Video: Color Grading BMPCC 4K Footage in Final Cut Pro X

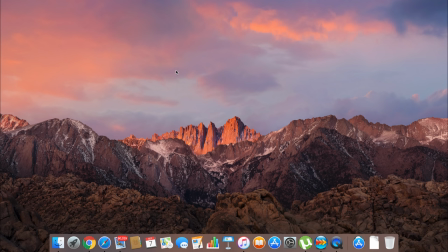What is going on, everyone, and welcome back to the channel. Today we're going to be taking a look at the Blackmagic Pocket Cinema Camera 4K sample footage.
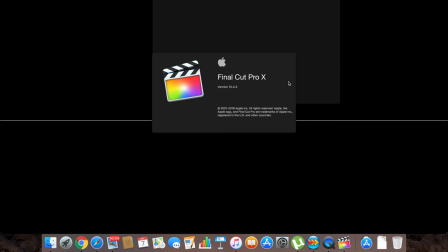Now, this footage is available for everyone to download from Blackmagic's official site.
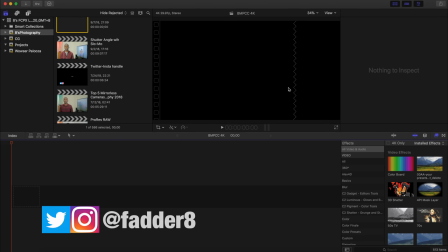Yeah, I guess they just want you to color grade it and see what the camera is capable of.
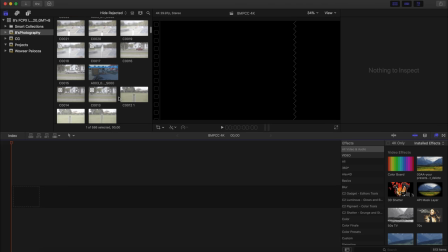So let's get right into Final Cut and get started.
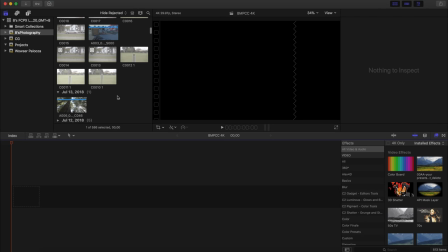Now, today I picked 5 clips from the Blackmagic's official site.
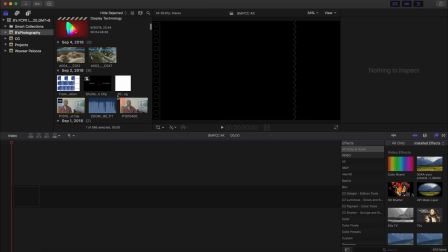I believe they're about 6 in total, though I couldn't get the 6th one because those are shot in RAW,
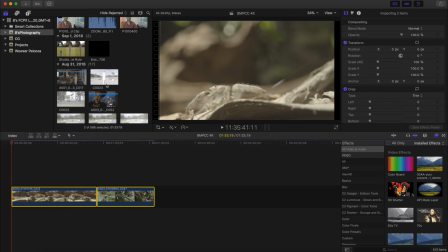and so Cinema DNG RAW, and of course Final Cut does not support Cinema DNG RAW natively.
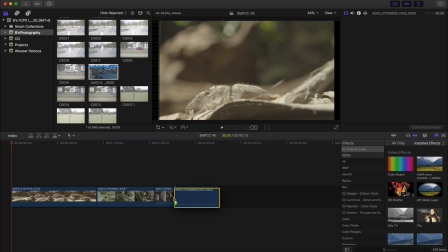So I have checked my trusty notepad here. All these were shot in ProRes 422 in a variety of ISOs.
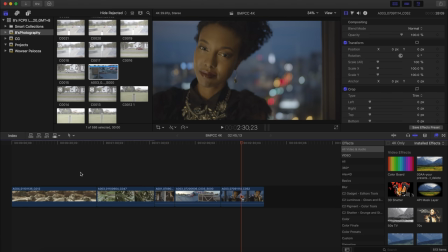So let's get started. So the first one, this is from the Nature clips.
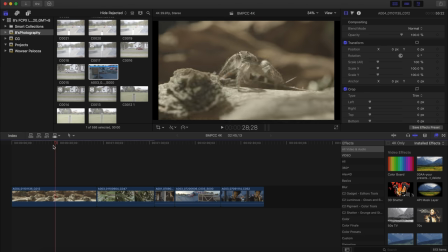A simple shot of a spider in sort of like wood. It's like woody foliage in the forest. And this should be a pretty straightforward grade. So let's get started. If you go into the color inspector, the first thing we want to do is do our base color correction or base color grade,
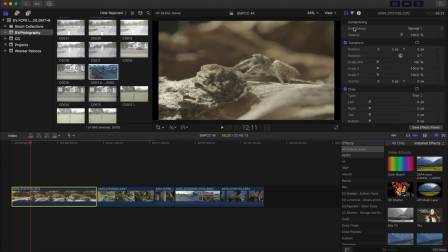where we want to fix exposure, we want to fix white balance and so forth. So I open up the color board. There will be some instances where I do use the color curves, though it still does the same stuff. So we want to bring more contrast into the image. So we want to crush those blacks,
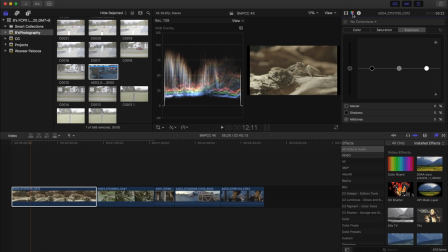get some decent contrast, and we want to pull up those highlights just to stretch that dynamic range a little bit. As you can see, it's obviously pretty washed out because it was shot in a Blackmagic log. Now, one thing I have noticed, just coming from a person that's never really shot with a cinema camera of some sort,
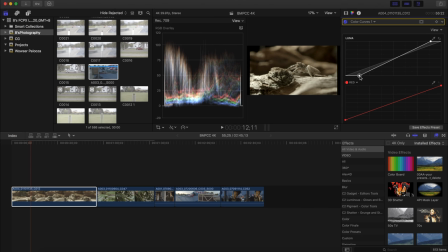is that the color profile on this camera isn't as desaturated as some of those that you get on Panasonic or, you know, Sony's S-Log or Canon C-Log. It's actually a lot more saturated.
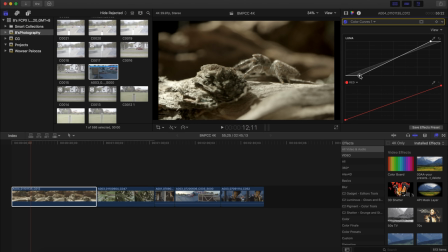Basically, it just makes the whole grading process a lot easier. As you can already tell, we still have a lot of colors in there that are already embedded into the image. So yeah, so basically I fixed the contrast in this image. Now we need to bring in some of those colors.
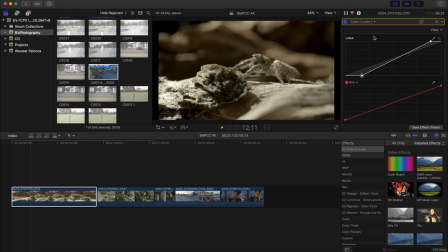So I'll add another color correction. This time we use a color wheel, and I just want to boost the master saturation, and I'll scroll down a little bit and I'll boost the midtones just a tad bit, just to give it a little bit more punch. If this was my footage and I shot it, I could definitely send it out looking like this.
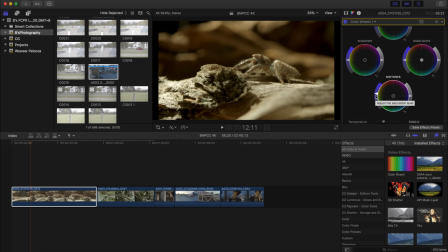It looks really good to me. So now I'm gonna play a bit with the color temperature. I do tend to like my videos a little bit on the warm side.
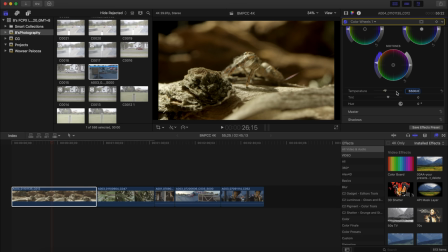It's just the way that I like them. I will warm it up to 5500 Kelvin just to get a little bit of that golden kind of look. And that's already looking pretty perfect to me. Now, throughout this entire video,
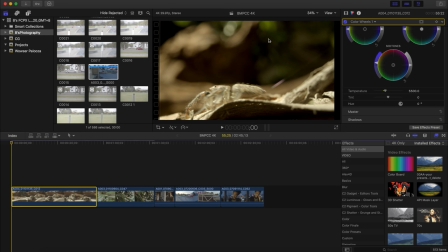I will speed up some sequences just to kind of limit the total length of this video, so do bear with me.
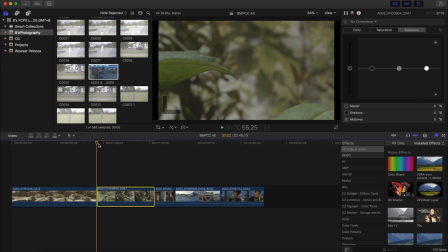I'll move on to the next shot, and here we have a lot of greens,
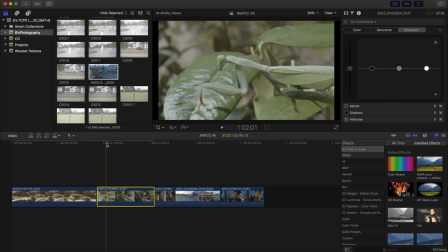so I'll pick a frame that's reasonably sharp so I can start working on it. Yeah, I think that one looks pretty good.
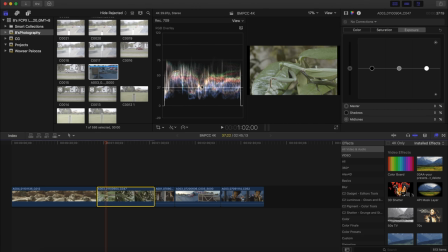So just like before, the base correction we're going to do is, you know, get back the contrast in the image. As you can see, the shadows are really pulled up. Want to pull those down to kind of bring back the contrast in the image. So pull down the shadows a little bit, and we'll pull up those highlights just below 100.
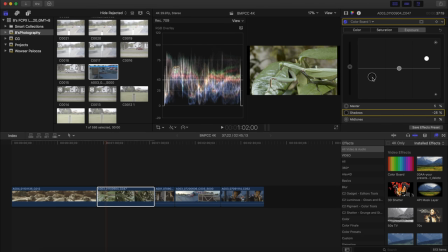You don't want them to clip too much. Well, I'm gonna boost the overall exposure of this image because I can see that the general levels of it are a bit low. As you can see, the average level there is 43, which is quite low, but the image still does look fine. So I will just work with it a little bit.
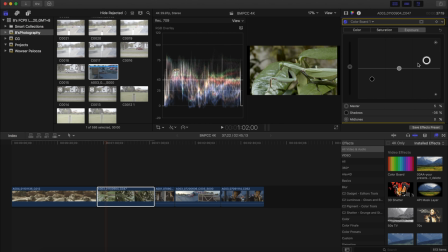I'll pull down the highlights a little bit because the praying mantis started looking a little bit more exposed there than I would have wanted it.
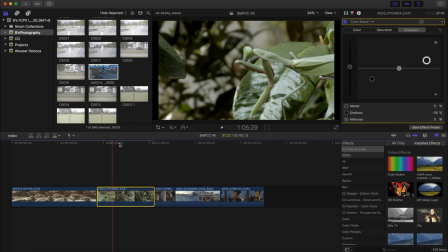And already you can see, if you turn that off, it's made a huge difference. Just by changing the contrast, effectively, the image looks a whole lot better.
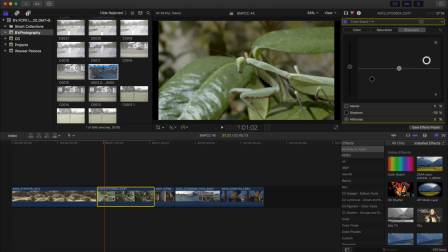But now we need to play around with the colors a little bit. So I will pull up the color wheels. What you want to do is, as mentioned before, I like my videos a lot warmer than a lot of people would like, but that's just the way I like it. So I'll take the temperature up to 6000, and then I'll add some saturation in the master.
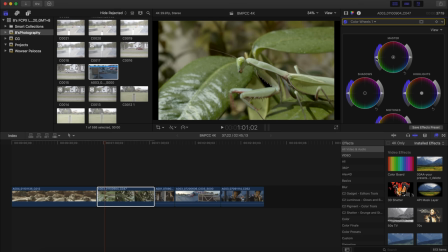So global saturation needs to go up a little bit, and then in the midtones as well, just to kind of get it popping. There we go. That looks pretty decent to me. However, one thing I am noticing is that the greens are a little bit too sort of yellowish, orangish.
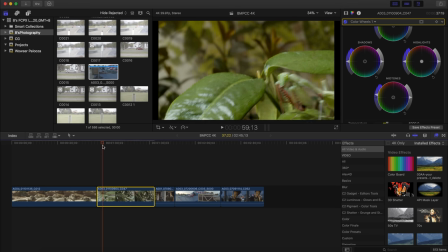I don't typically like my greens to look like that. It just makes the scene look a bit wilted, makes it a bit autumn-y, looks a bit like autumn.
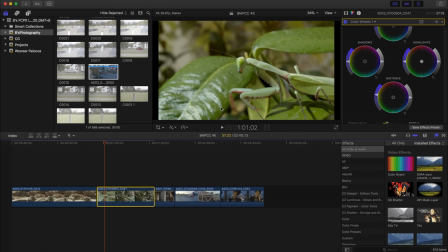So what I'm actually gonna do now is apply a secondary color correction just to the greens, and we're gonna change the hue just to kind of get them a little bit more greener as opposed to a yellowish orangish green. So to do that, I'm gonna open up my hue and saturation curves.
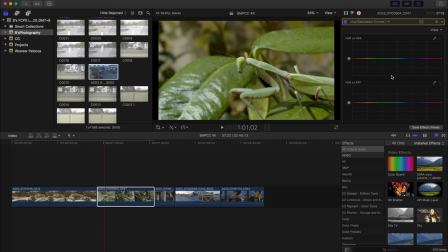And what we want to do is, well, pretty much to change the hue of the colors, we want to change the hue versus hue, and we get our eye droplet and we'll select the color that we want to sample. This is a pretty green shot. Should it be difficult to pick something green? So there we go.
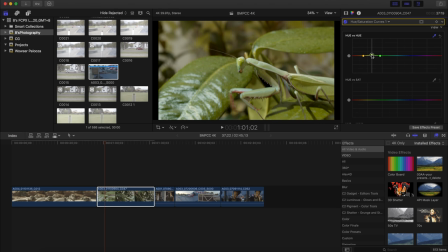If we push it up, the greens turn yellow or orange, as you can clearly see. So we don't want that. We want to pull them down so we actually get a more true to form green, a more punchy green. That's looking a whole lot better. And just to kind of show you what that does, turn it off, turn it on.
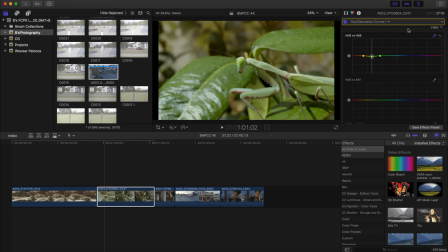You can see what it's done there. It's kind of just gotten rid of that little bit of orangish, brownish, sort of like wilted look,
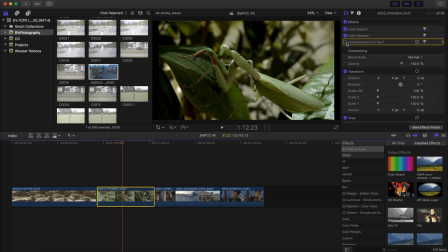made it look a bit more lively, made the, you know, the forest look a lot more alive, if you'd like. So yeah, already that's looking like a really good shot.
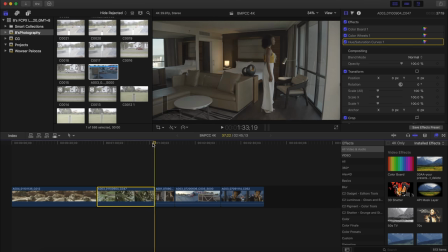I love the way it looks. I think this is perfect. I would deliver the shot like that. Let's move on to the next one. The first thing you notice as soon as you open up this shot is just the dynamic range. It's quite a lot of dynamic range. You can see a lot of information in this window. You can see the buildings out there.
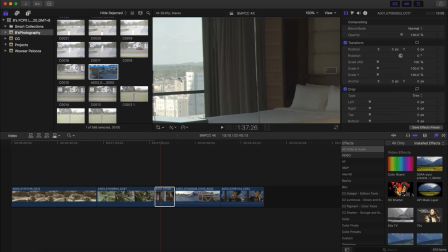You can see far behind that as well. However, there is quite a bit of noise.
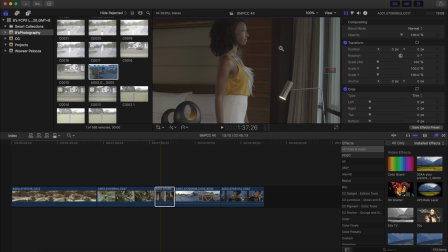So if you do look into some of the shadowy areas, you do see a lot of noise.
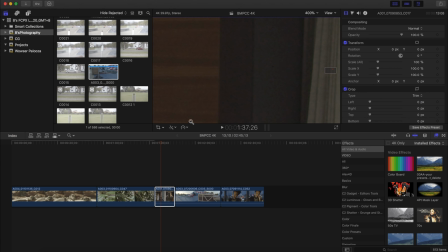Now, this shot was shot between ISO 1000 and 1250. It is ProRes 422 HQ, but you can see that we're already getting quite a bit of noise. It's a significant amount of noise, and this is still a 4/3 sensor.
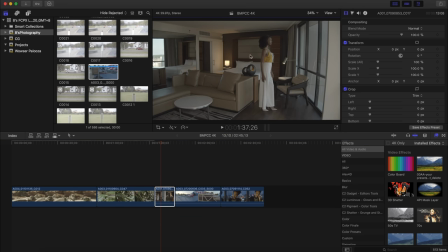I mean, it's probably one of the best performing low light 4/3 sensors, but ultimately you cannot bend the laws of physics.
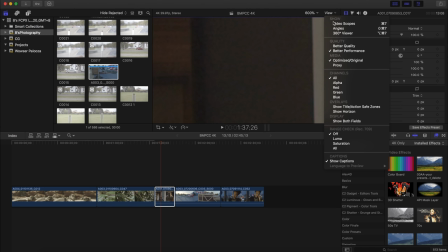A smaller sensor will not get as much light as a bigger sensor and will not perform as well in low light.
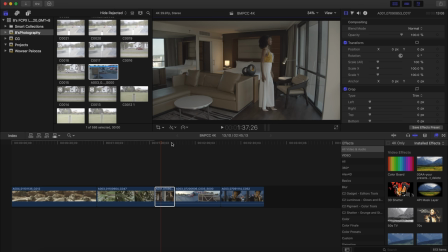It is what it is. So I guess it's just something that you got to take with a, you know, with a grain of salt. It is a good camera, but in low light, it probably won't be the best there is.
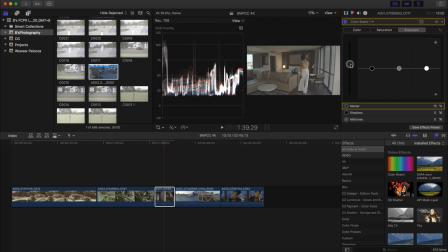What I'll actually start off by doing is I'll pull up the global exposure first. However, what that will do is it will overexpose the window, but then we'll correct that in a secondary correction after.
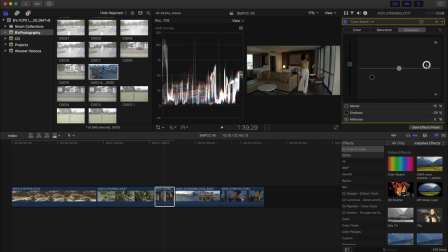So we can pull down the blacks. We'll pull up some of those whites. I feel like we can get a little bit more dynamic range out of this. So I'll pull up the whites a little bit. And as you can already tell, the window is already pretty much overexposed.
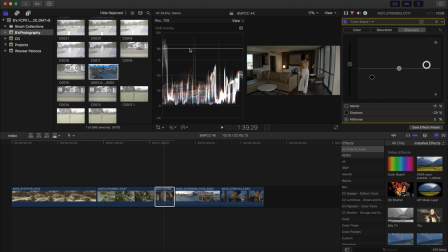But as mentioned before, we will fix that later in sort of a secondary correction. The shot still seems to be quite a bit underexposed. The average exposure there is around 50. So we really need to push those whites a little bit higher just to kind of light up the room a little bit more.
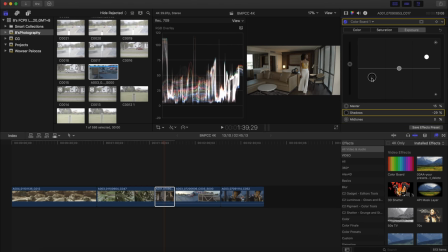We got to pull down the blacks as well to kind of compensate for that. And I think this is looking all right. I mean, it's looking reasonable. I do love the contrast in the image.
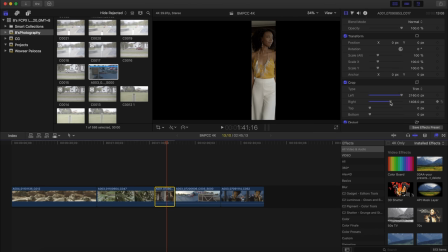Just going to crop the image until majority of what's in this shot is just her skin tones. Crop the hair out a little bit more. Yeah, that's looking good. So now what I want to do is I'm going to open up the vectorscope.
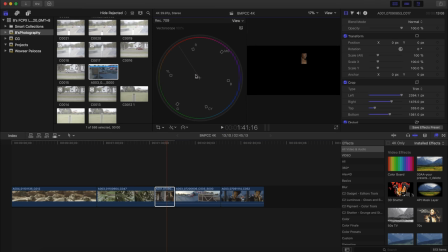As you can see, her skin tones are slightly on the yellow side. This line over here is what represents the skin tone line.